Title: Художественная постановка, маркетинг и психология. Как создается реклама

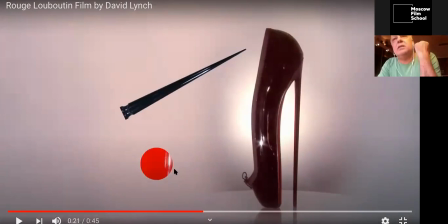[49:32]
У любого зрителя создается очень богатый предмет. Говорю вещи, которые, казалось бы, художественным. Стенки зеленого цвета – отлично. Стул такой – хорошо. Это примитивное мышление. Художественная постановка – это образ и спирит, который создается на экране. Вот что еще вам скажу. Вот у нас
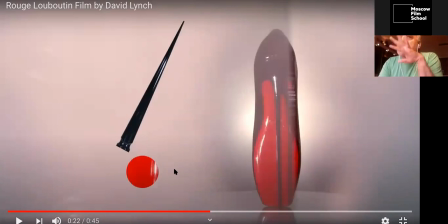[49:57]
мы с операторским факультетом очень больше всего дружим и в беседах с Ильей Деминым, он говорит, слушайте, вот и вот за эти нюансы нам всем платят большие деньги. Хочу применить это здесь.
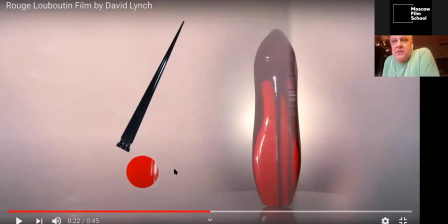[50:10]
За нюансы умения чувствовать всем художникам, я имею в виду операторам, режиссерам и художникам, платят большие деньги. И не за то, что он создаст мир, а за то, что мир этот уникальный. Вот этот ролик уникальный. Второй раз вы уже такой не сделали. Даже если сделали, вы уже неинтересно.
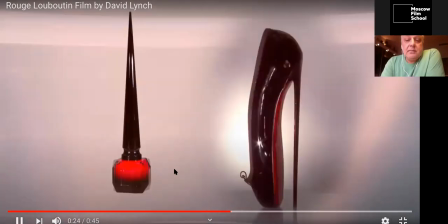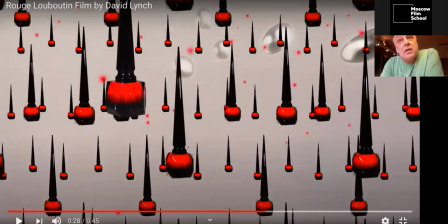[50:34]
Ну, тут есть еще и футуризм есть, который... Футуризм хорош для Лабутена? Конечно, хорош. Потому что футуризм — это современное искусство, это скорость, это безграничное пространство. Можно сделать Лабутена реалистичным каким-то путем, в стилистике реализма?
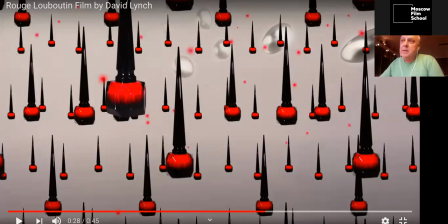[50:50]
Можно, это будет ужасно. Это будет бытовой башмак. Мы же про башмаки, да? Как можно башмак превратить в некое космическое? Легко выбрать стилистику супрематизма, абстракционизма, что и сделал Кинг.
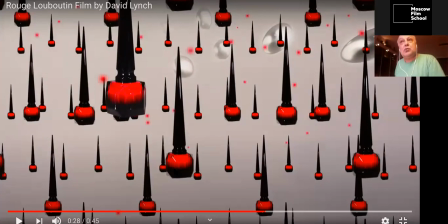[51:04]
Потому что он прекрасно это знает, прекрасно это чувствует. Можно было так BMW сделать? Нет, пожалуй. Знаете почему? Потому что BMW – нечто материально-реальное, большое.
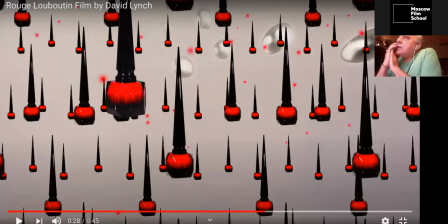[51:19]
И у любого человека, мне кажется, есть некое благоговение перед автомобилем. Соответственно, если мы автомобиль уберем и превратим его в то нечто космическое, мы потеряем. Он такой, люди любят запах нового автомобиля, лак нового автомобиля.
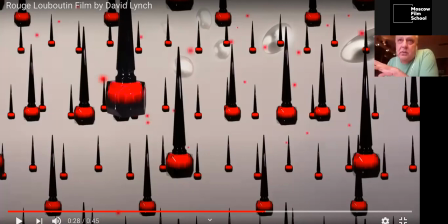[51:38]
А тут мы говорим же про башмаки, не побоимся этого слова. И у людей, ну, нету такого благоговения перед башмаками. Соответственно, в этом пути мы, мне кажется, сложнее будет донести до людей премиумный продукт, тем более вытащить оттуда аромат.
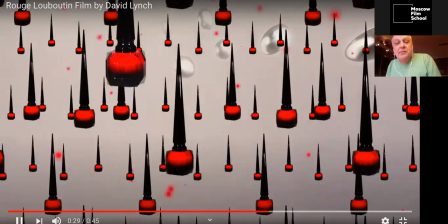[51:57]
Это мои размышления. Вы не думаете, что это истина? Абсолютно. Лак нам нужен на ногтях?
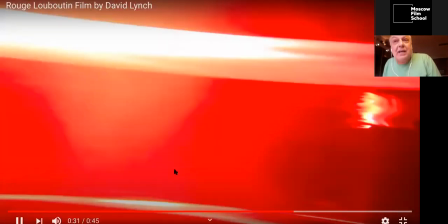[52:04]
Конечно, нужен. Потому что, знаете почему? Потому что это же лак. Это лак.
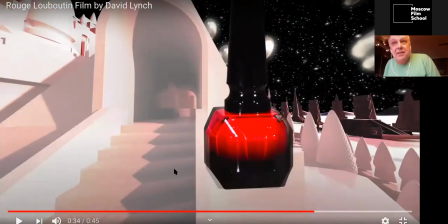[52:10]
Запущенная серия косметики. Лак.
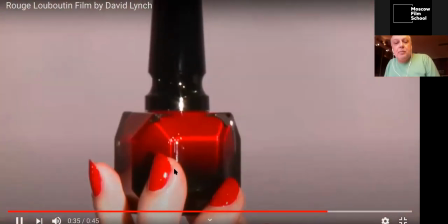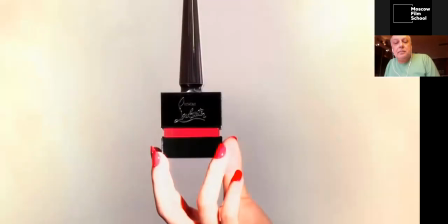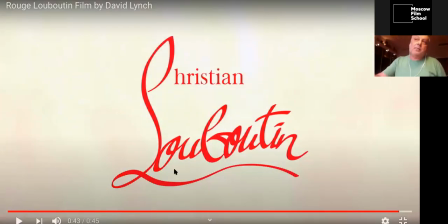[52:24]
Здорово, стильно. И при этом в рекламе пэкшот, продакшот, логотип имеет громадное значение. Вот как здесь написано Лабутен, каким выведено цветом красным, как это бьется с тем красным, который мы видели в кадре, как это бьется с теми линиями.
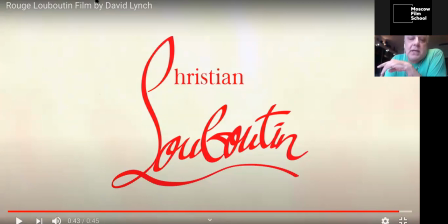[52:42]
Мы же видели линии, черные линии. Эти линии у нас уже отразились в голове. И здесь мы видим линии. Можно было написать даже вот лого, вы можете сказать, ну, лог же был дан, хорошо, дан такой. Этот лого можно увеличить, и он совсем по-другому будет смотреться.
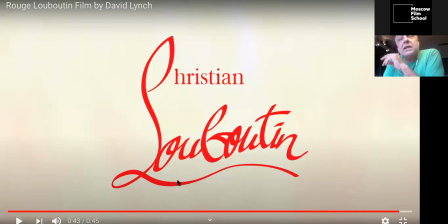[52:57]
Но именно в этом виде он является продолжением графического решения всего проекта.
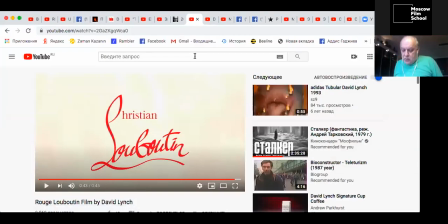[53:06]
Это был линчевский ролик, но я вам еще один линчевский ролик сейчас покажу.
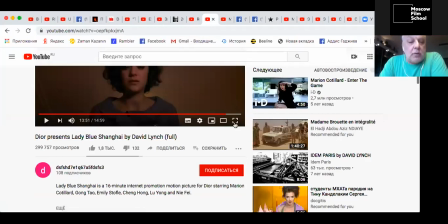[53:15]
Это тоже бренд-контент. Теперь смотрим.
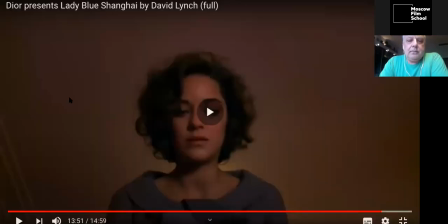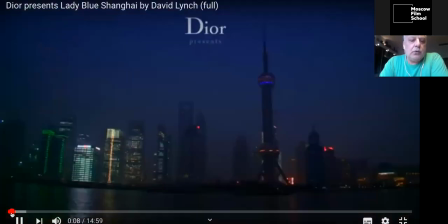[53:26]
Пущу сначала.
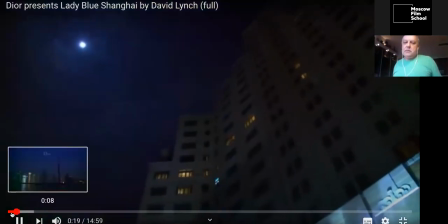[53:33]
Не буду комментировать, просто понаблюдаем. Он длинный, я чуть-чуть, может, его промотаю в серединочке.